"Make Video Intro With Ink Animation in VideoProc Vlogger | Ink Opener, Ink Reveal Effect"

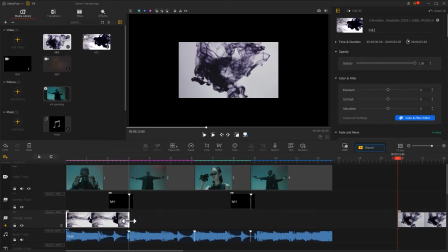Well, make sure the switching point between the two effects corresponds to that between the image.
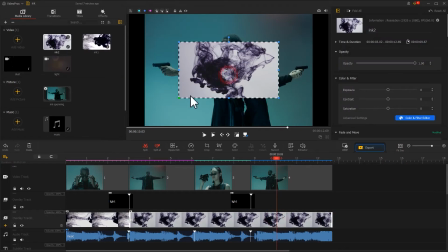Also, adjust the size in the preview window to spread it all over the screen.
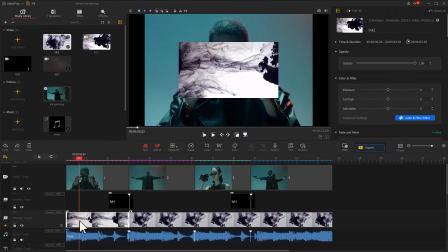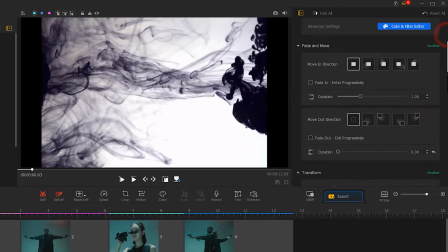Come to the inspector on the right. Find blend mode. We use it here to turn the ink effect to something dynamic.
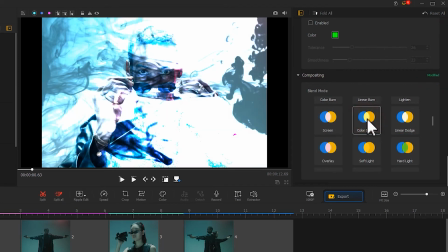Select a color dot. Come to the preview window and you can see how it turns out.
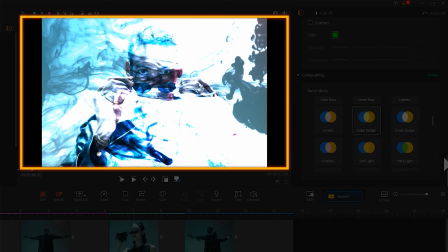Well, this is a little bit too much, but that's fine. Let's adjust the exposure and contrast.
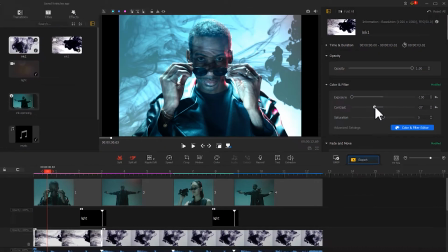Now it's perfect. We will do the same with the second ink effect.
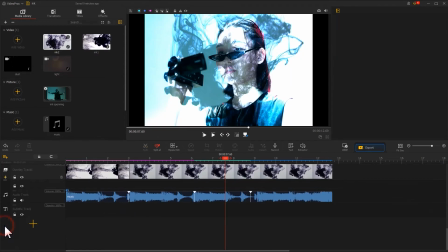When we are done, we add another overlay track and import a dust effect material to the track.
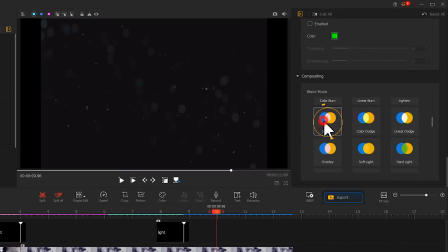Then, we add to it a screen mode effect here in the blend mode. That's it!
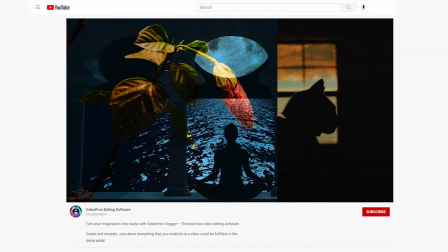In addition, we have created a series of tutorials about how to work with the blend mode effect in our channel.
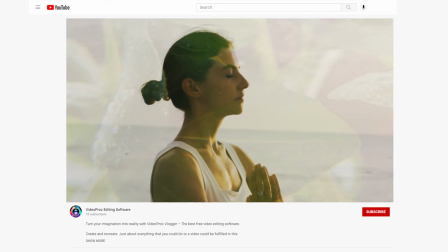Feel free to check that out.
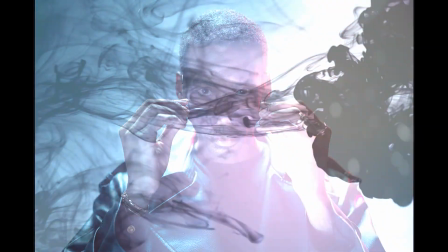We have added a dynamic background with the ink effect to the video,
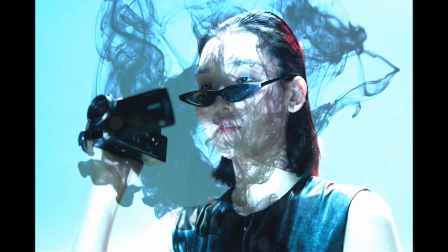but the overall footage would turn out pretty stiff if the main image of the video is static.
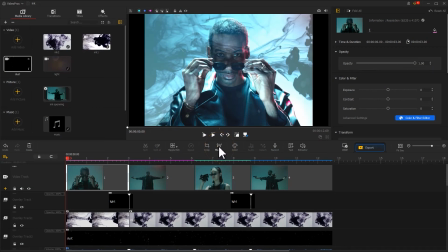Now, we click the motion editor in the toolbar to add a little zooming effect.
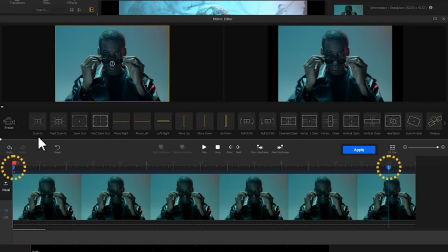Here, choose zoom in. It generates two keyframes. Click the second keyframe, adjust the parameter and all that.
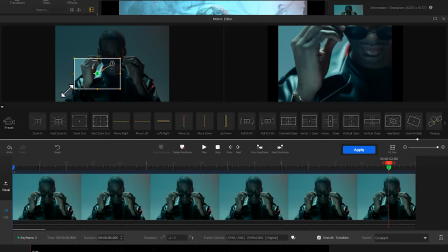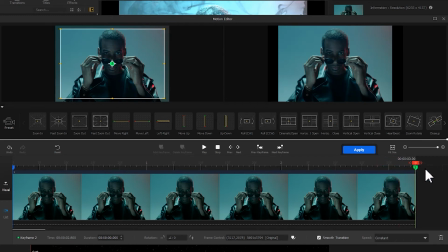Then drag it to the last frame of the footage. Click apply.
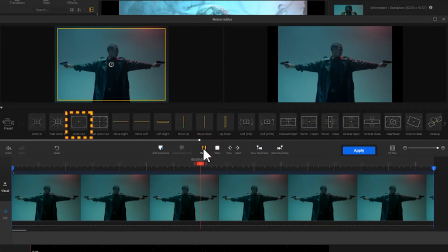Then we add a zoom out. Move right.
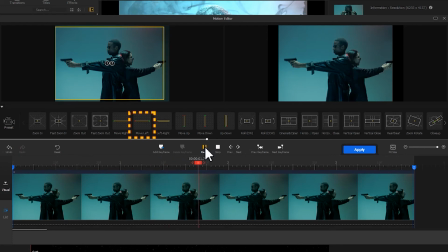And move left effect to the last three image. And the whole video would then be a lot more interesting and dramatic.
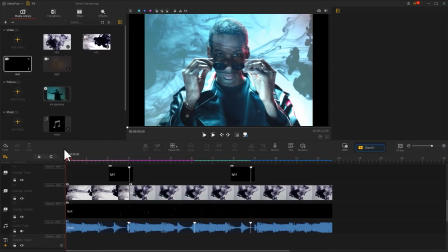And of course, one thing can never miss in the opening credits is a text. With VideoProc, you need to drag the playhead to the point where you wish to add a text.
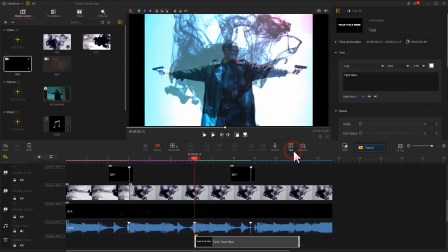Then find the text icon in the toolbar. Click it, and you will see a new text clip is created in the subtitle track.
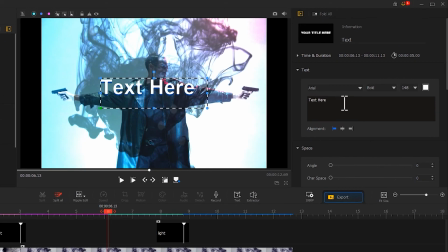Then, go to Inspector on the right to further edit a text content,
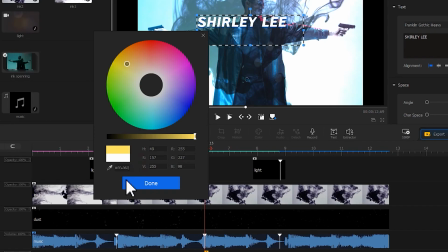font, size, and color. Scroll down, and you can edit a text shadow.
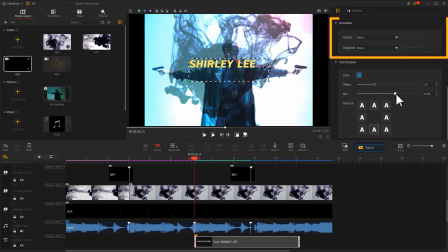One tip you can work with here is to find a text animation and add appear and disappear effect, with which the text will come out more natural and smoother.
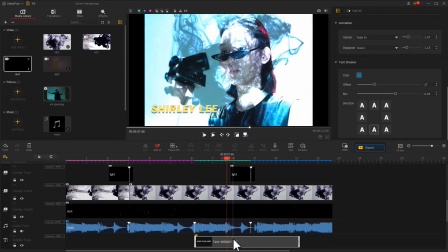Once you have finished all these edits, duplicate the text effect to the beginning of the video.
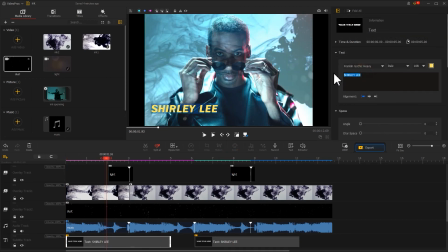Modify a little the text content, position, and all that. This way, you can quickly add the two text effects.
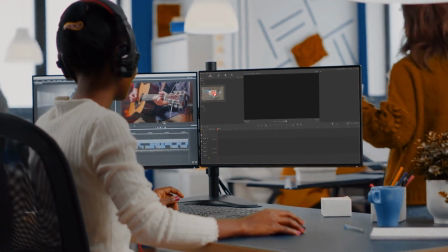Alright, now you have reached the end of today's video about how to create a video intro with ink effect in VideoProc Vlogger.
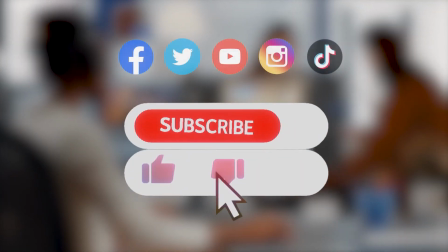I think you've got it. Anyway, don't forget to click the subscribe button to subscribe channel if you haven't yet.
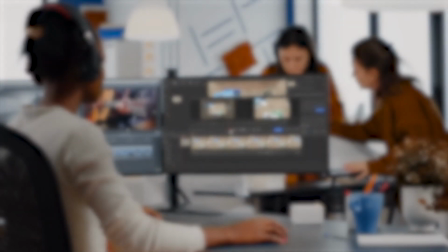We'll see you soon in our next tutorial. Hope you enjoy. Bye-bye.